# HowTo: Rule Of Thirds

So we got a new series on my channel, let's do this. You might notice today that today's image on my video looks a lot clearer. It's because it's being recorded on 4K on my iPhone 6s. So tell me down below in the comments if it looks any better. Obviously it's downscaled to 1080p just so it's easier to upload. But in theory I should look clearer and have more detail on my face. If this looks like rubbish, I will then go back to my DSLR. It's going to be hard with these videos. It's going to be hard to show you guys how I use my DSLR whilst filming my DSLR. So it's probably all going to be filmed on my iPhone anyway. You guys will just have to deal with it. Today's how-to topic is the rule of thirds. It's mainly used in video and photo production, and I'm going to explain the basics to you guys. Okay, so your camera display is split up by 2 horizontal lines and 2 vertical lines.
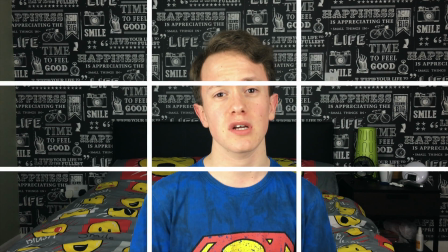47s
Most DSLR cameras have this already set up. Some you have to really delve into the settings to find. It's well worth turning this feature on. Once you have the rule of third option on your screen, you can now position your objects in your frame along these lines.
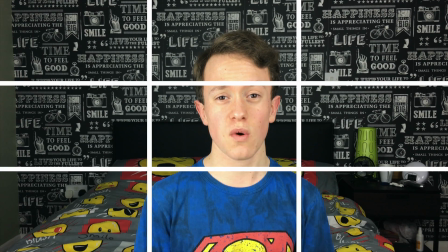60s
In my videos I mainly go for the central box, which is right in the middle of the 9 squares, as you're seeing now, and I do that with all of my tech videos basically, including most of the B-roll, but sometimes I set it to either the left or the right side of the frame. This can give it a different look and a different style to the video, and make your eyes focus on different things. It only really works if you put it on the left or right frame, if you want to show off more of a background, less of a foreground. Well, that's how I see it as when I'm filming for you guys. When you're framing your shots using the rule of thirds, be sure to think what objects are most important and put them directly or as close as you can to one of the vertical lines, and this will show off the object more than having it in the middle of one of the boxes. For instance, if you want to see this in practice, I lined the dog's eye up with the right line.
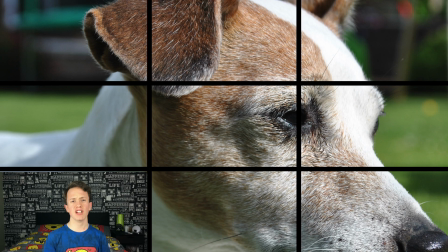108s
This gives it a more cinematic look, like the dog staring into the distance, than just looking at me straight on with the camera. That sounded more creepy than I expected.
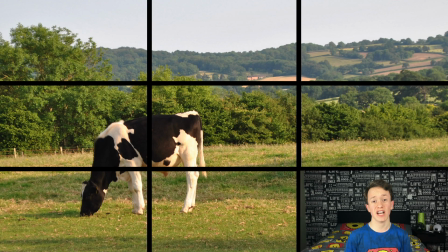118s
Another example of this is having the cow situated on the left line, brings some more detail to the background. You can see the scenery around the object, not just the object as a close-up, almost tight macro shot.
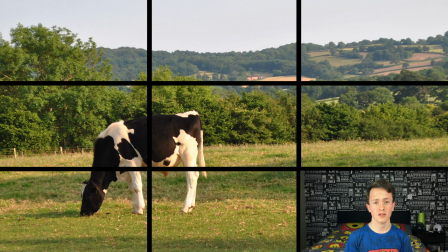130s
You get to see the landscape around it, you get a more feel for the shot. But the flower, I decided it would look great in the middle section of the rule of thirds.
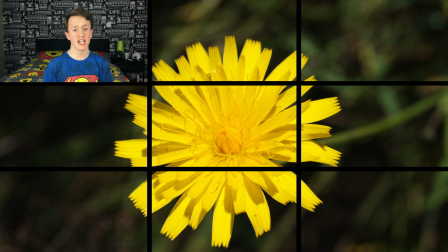138s
Just because it was the only option just because it's the only object in the frame, I thought it looked like the most important object that there was. So that's why it's in the middle. And because of the blurred background, we don't really want you seeing any of the scenery or background, we just want it associated on the foreground.
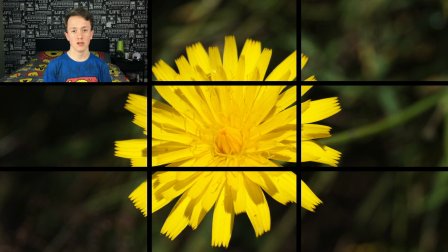154s
That's mainly true of macro shots. Would you like me to do a how-to on macro? Comment down below, and you never know, it might be next week's video. But saying all this, the rule of thirds doesn't apply in every situation possible. Sometimes you have to break the rule, sometimes this can lead to a more interesting shot. But ultimately, if you're taking either a landscape photo or a macro, you want to keep these lines in mind. Mainly the vertical lines, not so much the horizontal lines. And whenever you take a landscape shot, do not line the horizon from now on up with the middle of your frame. Try and pick either the bottom or the top horizontal line for this. Because if you line the horizon up the middle of the horizon of the frame, it gives more of a half and half feel. Sometimes you're going for this, sometimes you're not, because half will be sky, half will be land. But you try and mix and match up the rule of thirds of your shots.
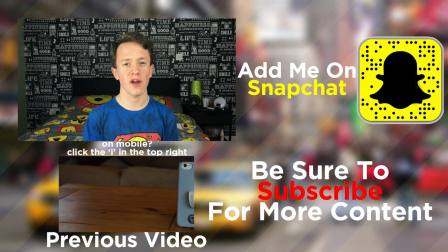201s
So guys, I really hope you enjoyed this how-to video. It was my first one, so don't judge that much. But feel free to judge me down in the comments if I did really bad or really good or just normal, as I probably just did.
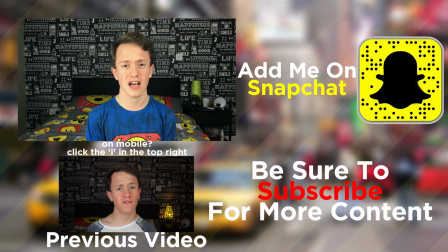213s
And tell me how this image looks because it's being shot on my iPhone 6s. So guys, whenever you're taking a picture, take the rule of thirds into mind.
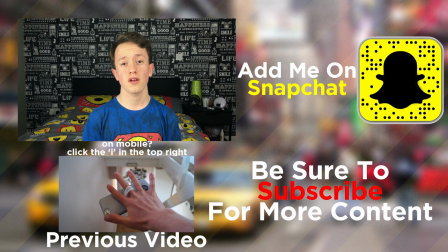220s
You can even enable it on your iPhone just by going through the camera settings. So you don't have to have a DSLR to start with this, you just do it with your cell phone. I hope you enjoyed this video.
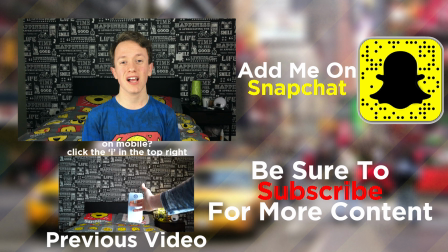229s
If you're new around here, click the subscribe button. And guys, if you're a returning subscriber, click the like button.
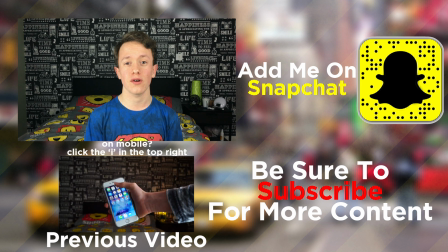234s
And I'll see you on Monday with a brand new video. Have a great weekend, guys.